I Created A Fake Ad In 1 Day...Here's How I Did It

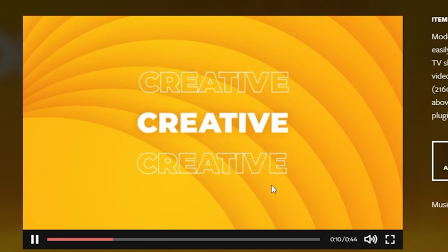[4:24]
And I think I'm gonna use this section here in specific.
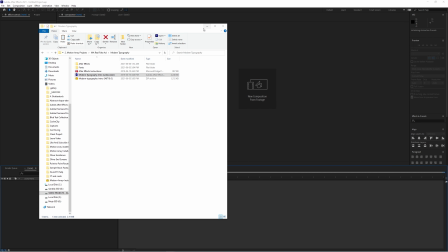[4:27]
Now, even though it's an After Effects template, all we have to do is actually open it up inside of After Effects, and I'm gonna show you how we can use it inside of Premiere.
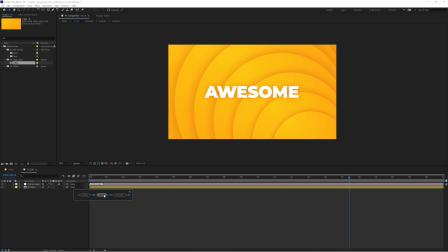[4:34]
First, change it up however you'd like. Start by finding the actual section that you wanted to use for your project, and mine is right about here. Just keep a note of what the actual name of that composition is. For me, it's Slide 5. And then jump inside and tweak it around however you like.
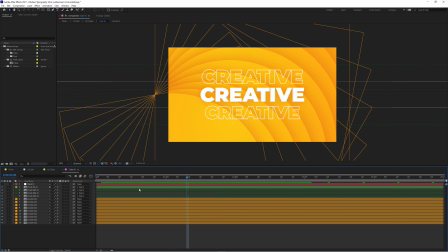[4:49]
For me, I'm just gonna be changing the text, so I'm gonna double click on the text, and then change it up to say 3 flavors.
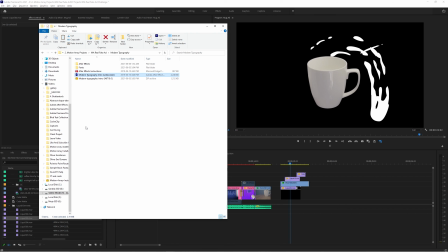[4:57]
Already it's changed so that our text says what we want. And then back in Premiere, all we have to do is take this After Effects file and drag and drop it into our project.
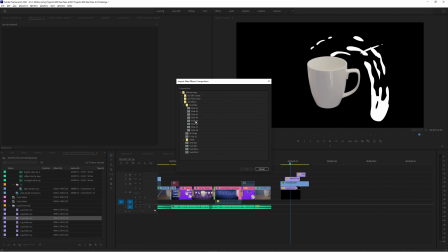[5:05]
Then search for that specific composition. For me, it was Slide 5. And drop it underneath all of our work so far.
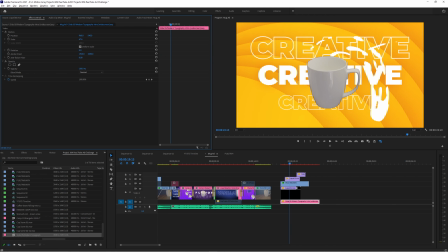[5:13]
And now we've got an awesome new backdrop for our animation, but personally, I don't like the yellow color, so I'm gonna go back into After Effects and change that yellow to a nice purple.
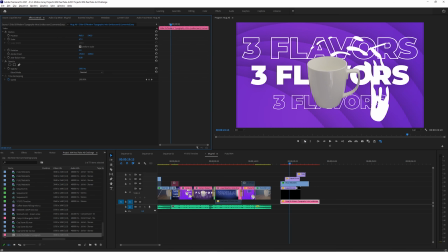[5:22]
And then after seeing it, I really love the text, but I actually want a little bit more of a flat purple.
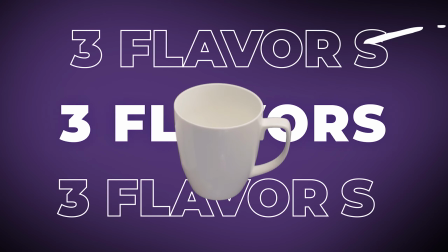[5:27]
So I'm just gonna take away these circles inside of the After Effects project. And that change is respected immediately in Premiere Pro, giving us our final result for this clip.
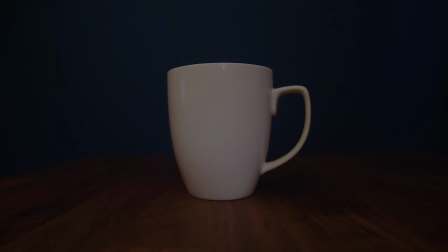[5:36]
I really like how this one turned out, so let's move on to the next one. Our opening shot here, which transitions up to the spinning cup.
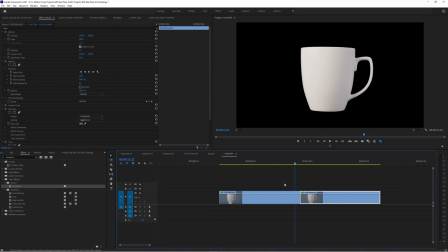[5:43]
So right off the bat, there's a problem. My cup only spins around one time, so I'm just gonna duplicate that clip and put it back to back, and now I have 2 full rotations. Then I'll increase the speed of the first clip by a lot, and for the second clip, I'm gonna change it to time remapping speed,
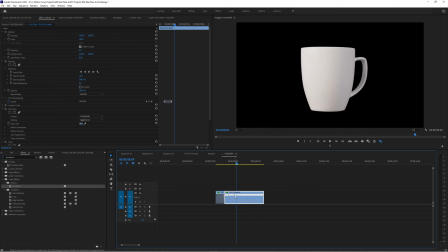[5:58]
and then make it start at that same speed, and then ramp down to 100%, giving us the idea that our cup is spinning really quickly and then slows down to a stop. I'm just gonna nest this clip here so that it's easy to work with as a single unit.
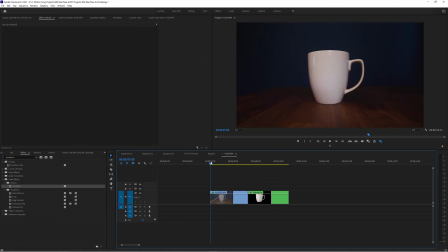[6:16]
Then I'm gonna drop in our starting clip that we wanna transition out from. Right off the bat, these two look good in succession.
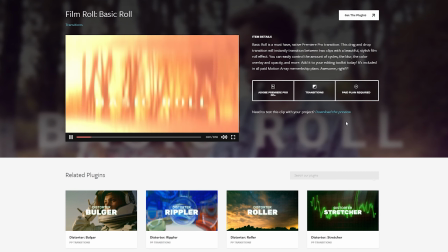[6:22]
They're starting in the same orientation, but we're gonna add a motion array basic roll transition to really emphasize the change from one to the other.
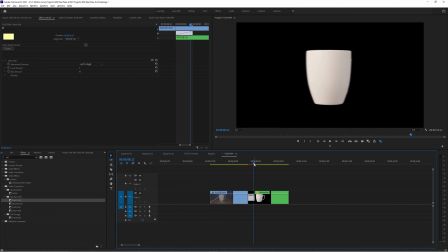[6:29]
So let's add the basic roll here, and I'm just gonna change the position to go from top to bottom so that it looks like we're whipping up to see the new cup.
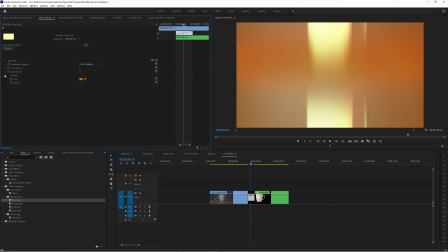[6:38]
I also don't like this orange flare here, so I'm just gonna go down here and turn the opacity to 0.
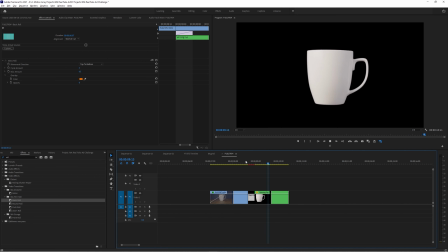[6:43]
And already that's looking really nice. Cool, so now lastly, we're gonna add a little bit of a trick that I've shown you in some other tutorials. Go to the transform effect and add it onto the cup footage. Set your shutter angle to 180 degrees and uncheck use composition shutter angle, and then keyframe its position to start off screen and whip onto screen.
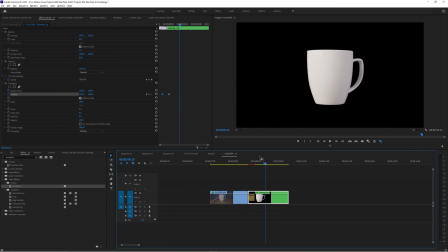[7:01]
And this will give the effect that the cup is actually coming up with us from the table when we whip up to the next shot.
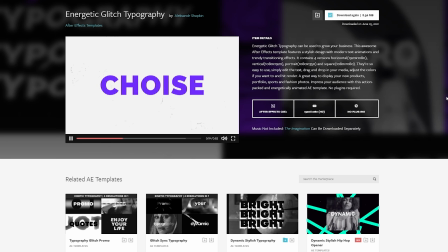[7:06]
This is looking solid, so all there's left to do is add a motion array template to the background, change up the text,
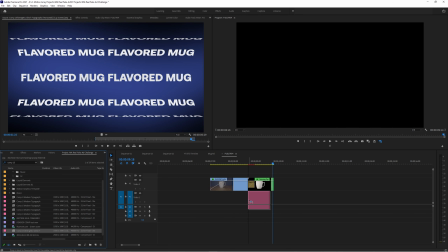[7:12]
change up the background color, slap it on down underneath, and now our scene looks like this. So at this point in this behind the scenes tutorial, I realized it's gonna be kind of difficult not to make it super long.
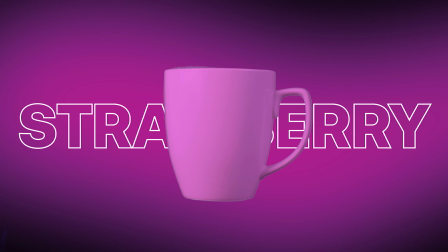[7:24]
So I'm gonna show you one more scene here with the changing color effect, but let me know in the comments if there's any particular effect that we didn't cover that you'd like to see in a future video.
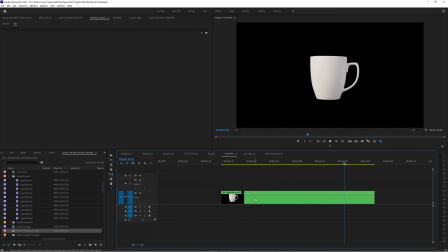[7:32]
So in preparation for this section, I took the previous animation that we did spinning the cup around twice, and I duplicated both of those clips 3 times. So now we have that same animation 3 times in a row. And I also animated it to come off from the right-hand side of the screen instead of from the bottom of the screen.
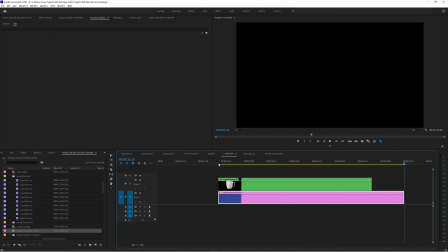[7:47]
Let's move it up a layer and let's place down a nice background and then place down some text in between the background and our mug.
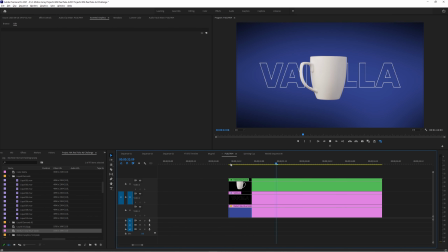[7:56]
And this is the basic effect that we're starting with. But how do we actually create that liquid animation transition?
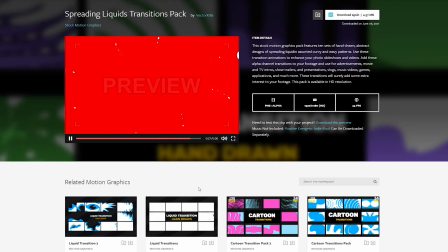[8:02]
It's going to be done using some motion array motion graphics. Let's search for the specific one that we want, and this is a really nice transition in my opinion.
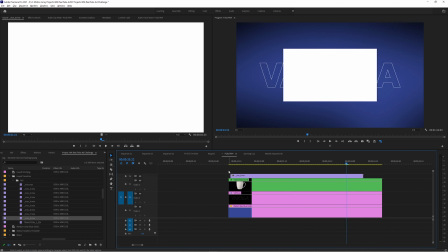[8:09]
So I'm going to drag and drop that on top of all the other clips and set to frame size so that it appears to be the correct size.
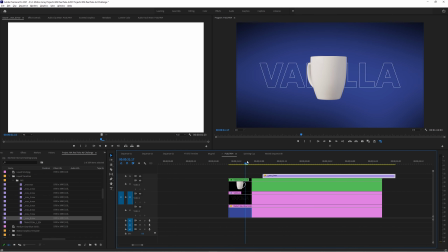[8:15]
And then position it to start when you actually want the transition of color to start happening. Next is a really important part.
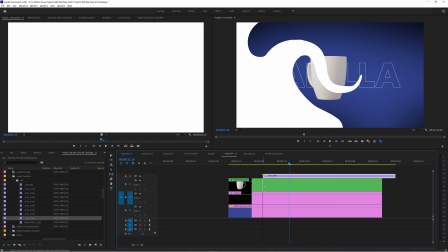[8:21]
You need to cut your clip into 2 sections so that one is completely underneath the animation. This is the one you're going to be adding a track matte to.